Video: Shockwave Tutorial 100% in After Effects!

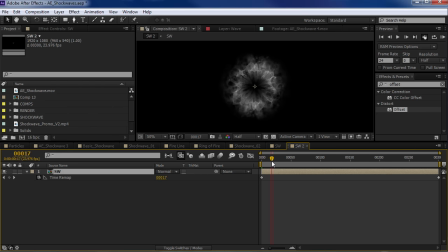And what this will allow us to do is make this feel like a more explosive shockwave. So let's go to about right here, which is sort of the climax area, maybe about 15 frames in. And we'll set a keyframe. And check this out.
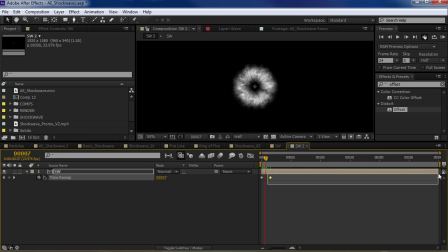And we'll take these two keyframes, the first and last keyframe, and we'll slide them over to maybe frame 7, so, or maybe frame 6. And this way it's going to be a lot faster. So if we select the value time remap, we can look at the graph view.
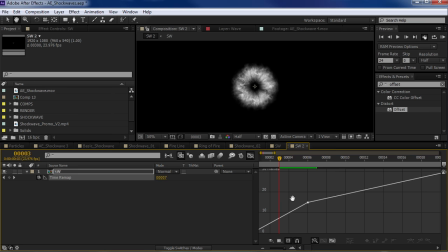So this gives us a little bit of an indication. We've sped up the first few frames, and so it's kind of going up the hill faster, and then it's going a little bit slower in real time.
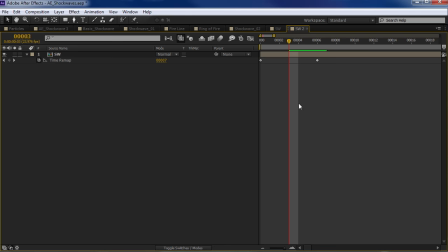But what I want to do is smooth this point out. So what I can do, right click and choose keyframe easy ease in.
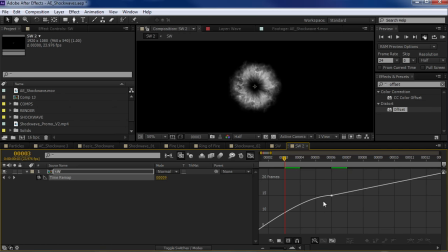And then if we look at the graph view, you can see that it's sort of gradually going into this straight line. But I want to tweak this a little bit. What I like to do is kind of follow the line and use the handle to sort of influence that velocity.
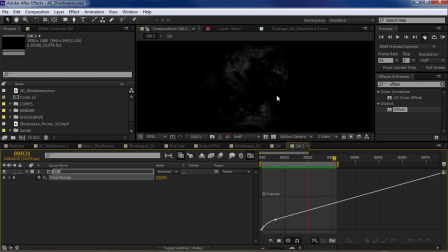So that looks pretty good. Maybe it's a little too fast, but it feels more explosive to me rather than it just sort of fading on. So here's what we'll do. We'll take these two keyframes, the middle one and the first one, and maybe we'll just move them over maybe 3 or 4 frames.
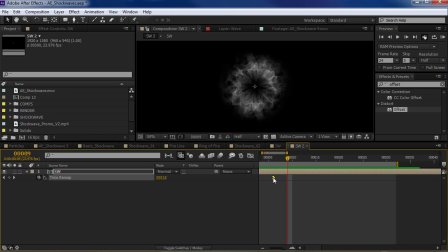1, 2, 3. Page up, page down. We'll move frame by frame, by the way. And we'll slide them over. And let's go and take a look. The other thing we can do is we can actually scale this effect up.
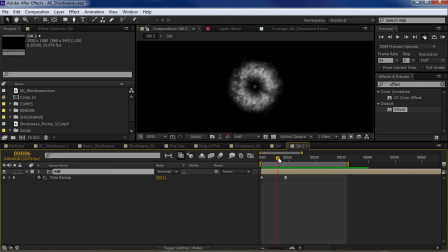So for example, I can take this point in time, hit S, set a keyframe for scale, go to the beginning and maybe set this down to 25, and maybe set an easy ease F9 so that it's going to
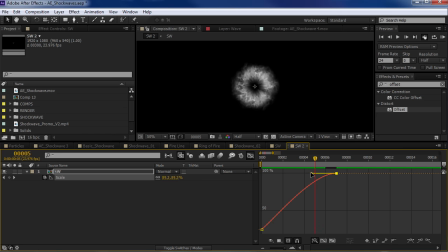slowly ease into the 100%, maybe even just kind of stretch that out so that it grows really fast and then slows down to the normal size. I think this looks pretty good, I gotta tell you.
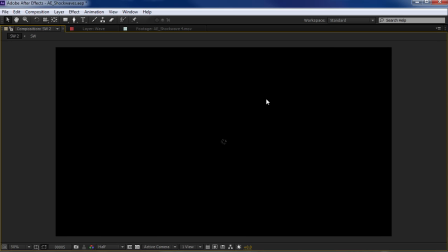It's always a risk whenever you do a tutorial that it's not gonna look as good as you want it to because you're sort of doing it live,
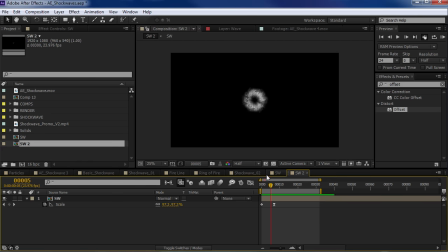all the pressure's on, everyone's expecting it to be good, but I'll take good enough.
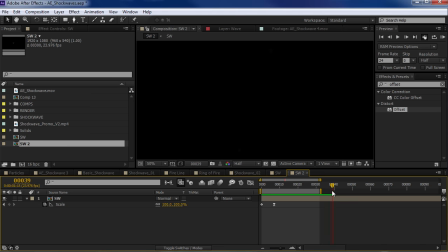I'll take good enough for sure. So once we have the shockwave, we're going to pre-render it out. So we have this basic shockwave. I know what you're thinking. Hey, that doesn't look anything like the shockwave in the example.
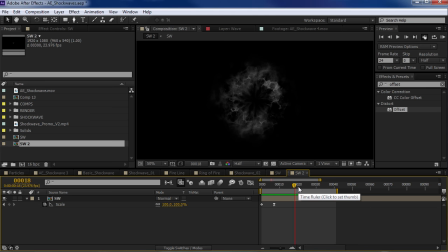Well, we're starting out with this one element, and then I'm going to show you how to combine it to create a really cool explosive shockwave.
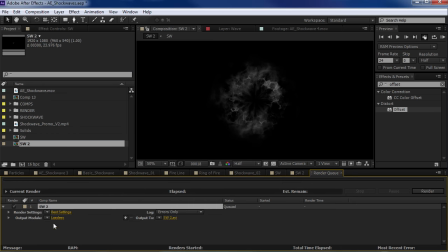So what we're going to do is add this to the render queue, and I'm going to set this to QuickTime.
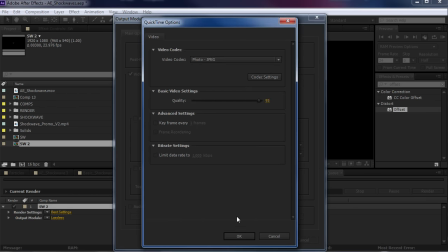And photo JPEG, you can come in here, click photo JPEG, and just save it off someplace.
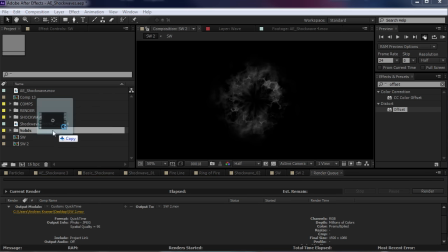All right, so I'm gonna go ahead and just import that video right back into our own project.
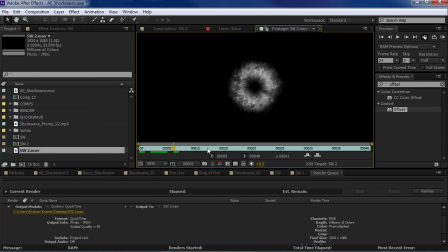And so now I've got a QuickTime of that nice shockwave element.
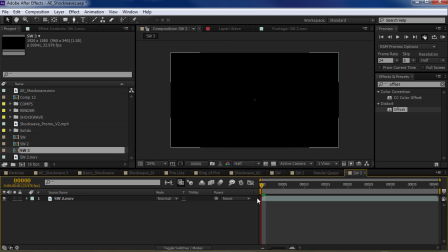So now I'm gonna drop this into a new comp, and we can start creating a more ambitious looking shockwave.
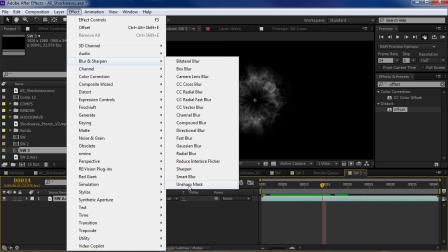So one thing I like to do is add a little bit of a sharpen. So an unsharp mask is going to really make this pop.
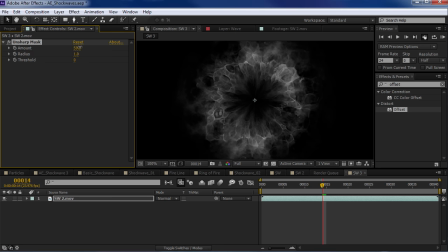So check this out. That's cool.
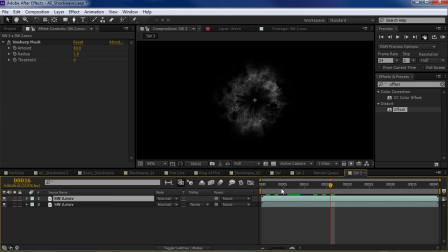And maybe I'll take a copy, Control D, set it to screen.
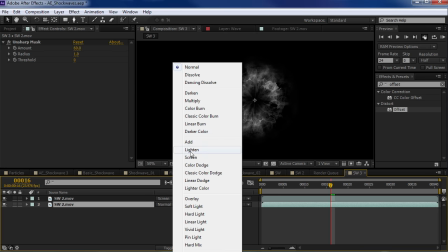We want actually to set both of these to screen because we're going to switch them around.
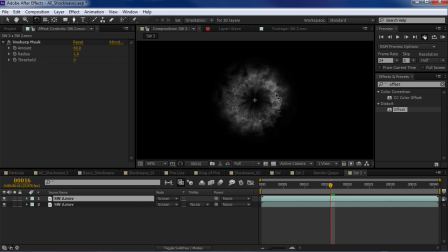And I'm going to hit the rotation tool. I'm going to rotate this, hit the S tool. I'm going to scale this. And I can even add a curves adjustment to just start modifying the contrast a little bit.